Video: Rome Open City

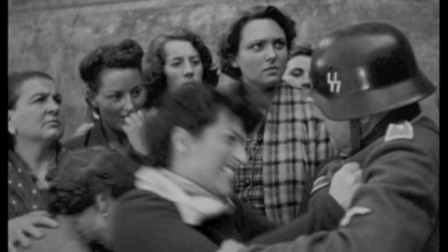In an interview, he is noted saying, quote, If the film stock had expired and film was grady, then good, better to remember, unquote.
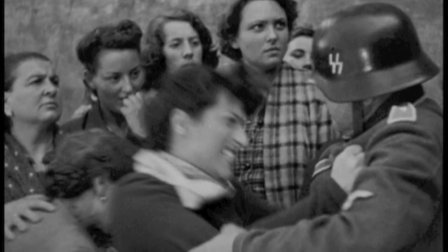Though he did not have much lighting equipment, the lighting choices throughout the film were deliberate.
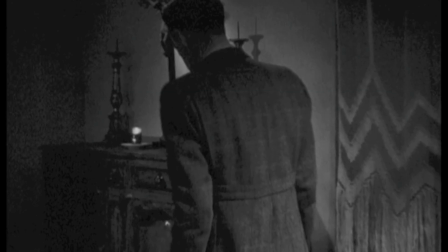One example of this deliberate lighting is found in the torture scenes. The clear-cut shadows on the wall behind Bergman are deliberate as they resemble a cross.
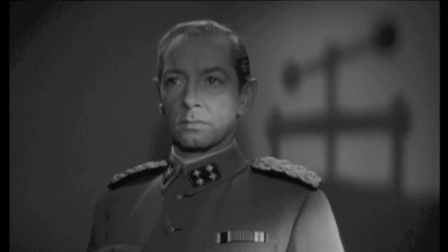These shadows are supposedly cast by a window, however.
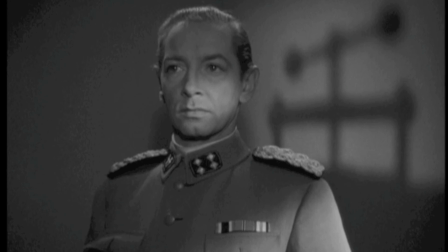Again, even if shooting conditions were particularly difficult, the images we see were deliberate and planned.
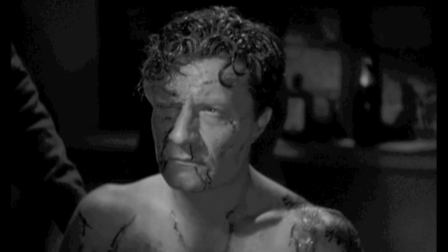Another example of just how deliberate Rossellini was in particular aspects of his film is found in the makeup of Manfredi in the torture scenes.
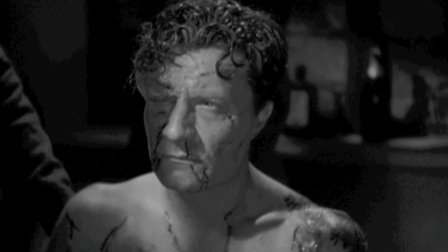Rossellini went to great lengths to bring in a famous sculptor, Ninon Francina,
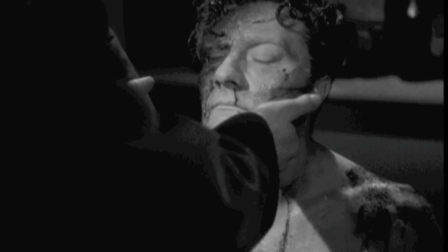to create an image of Manfredi that was realistic and yet symbolic of Christ on the cross.
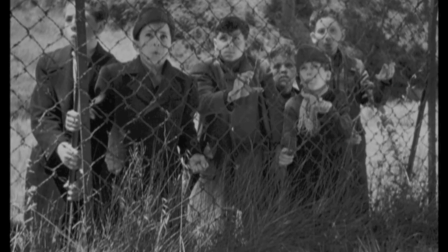And again, though it is noted that Rossellini explained it was very important to not worry too much about shots and camera angles,
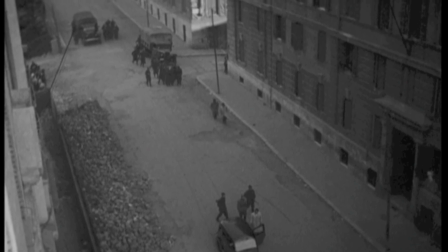but to focus on whether or not the film was getting the point across, he did spend time making sure certain scenes were shot at specific angles.
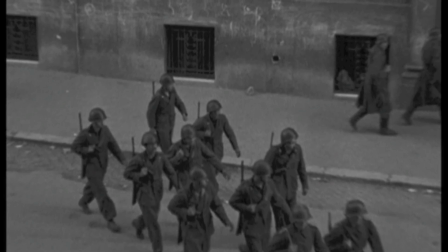For example, in the scene in which the Nazis evacuate apartment buildings, Rossellini filmed with long shots from high shots looking down,
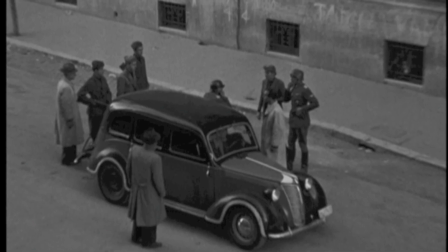and then changes to a type of documentary footage as he cuts to ground level with Pina.
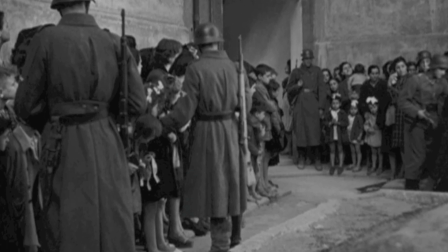Rossellini then works to frame the density of bodies found in the large crowd of onlookers.
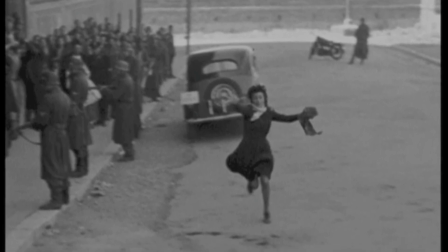This shot is juxtaposed as a shot rings out at the end of the scene, and Pina falls suddenly to the ground.
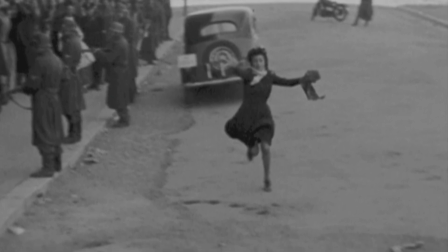The shot here reveals pina and a simple open expanse of cement.
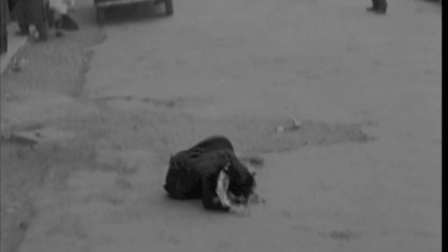As it is pointed out, Rossellini is playing with frame here as it is empty or full with life activity.
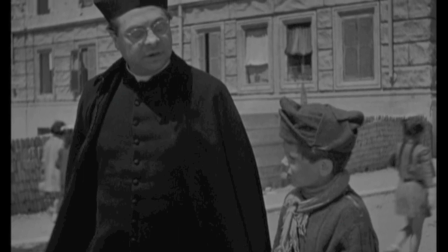Rossellini made his film without delay at the end of World War II and it ended up being
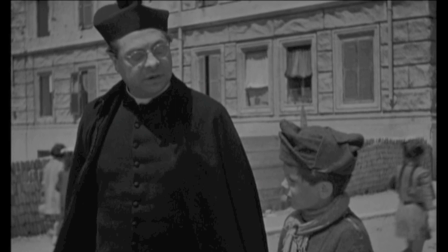the perfect moment in history to introduce Italian neorealism internationally.
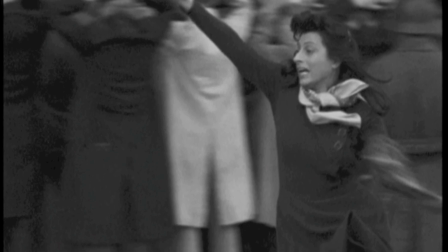At Cannes in 1946, Rome Open City won the Grand Prix along with 10 other films.
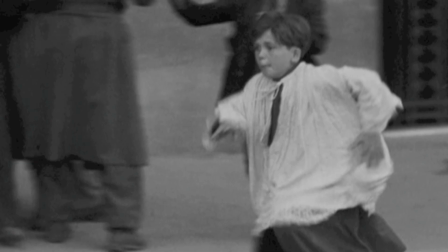Though it took a while for the film to catch on, first in France, then back in Italy,
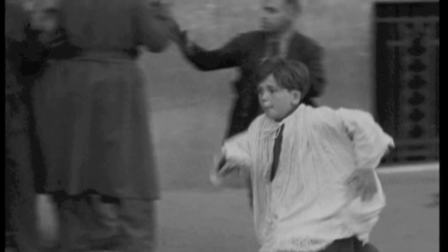and then in America, it was and still is considered the first great European film on the resistance.
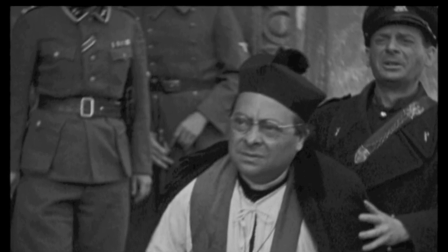The period between 1943 and 1950 in the history of Italian cinema is dominated by the impact of neorealism.
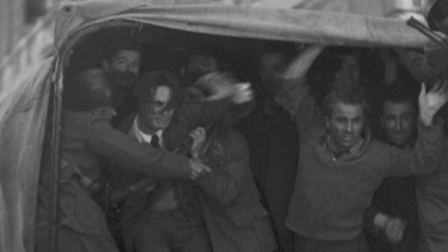Italian neorealism films, specifically Robert Rossellini's War Trilogy, largely impacted not only Italian film,
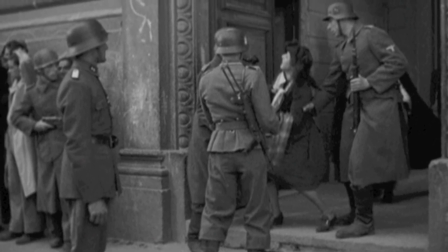but also French New Wave Cinema, the Polish Film School, and ultimately films all over the world.
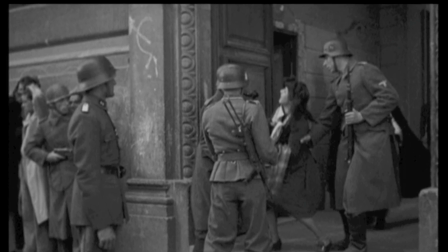Finally, I think it is fitting to end with Martin Scorsese's description of Roberto Rossellini as the father of all of us.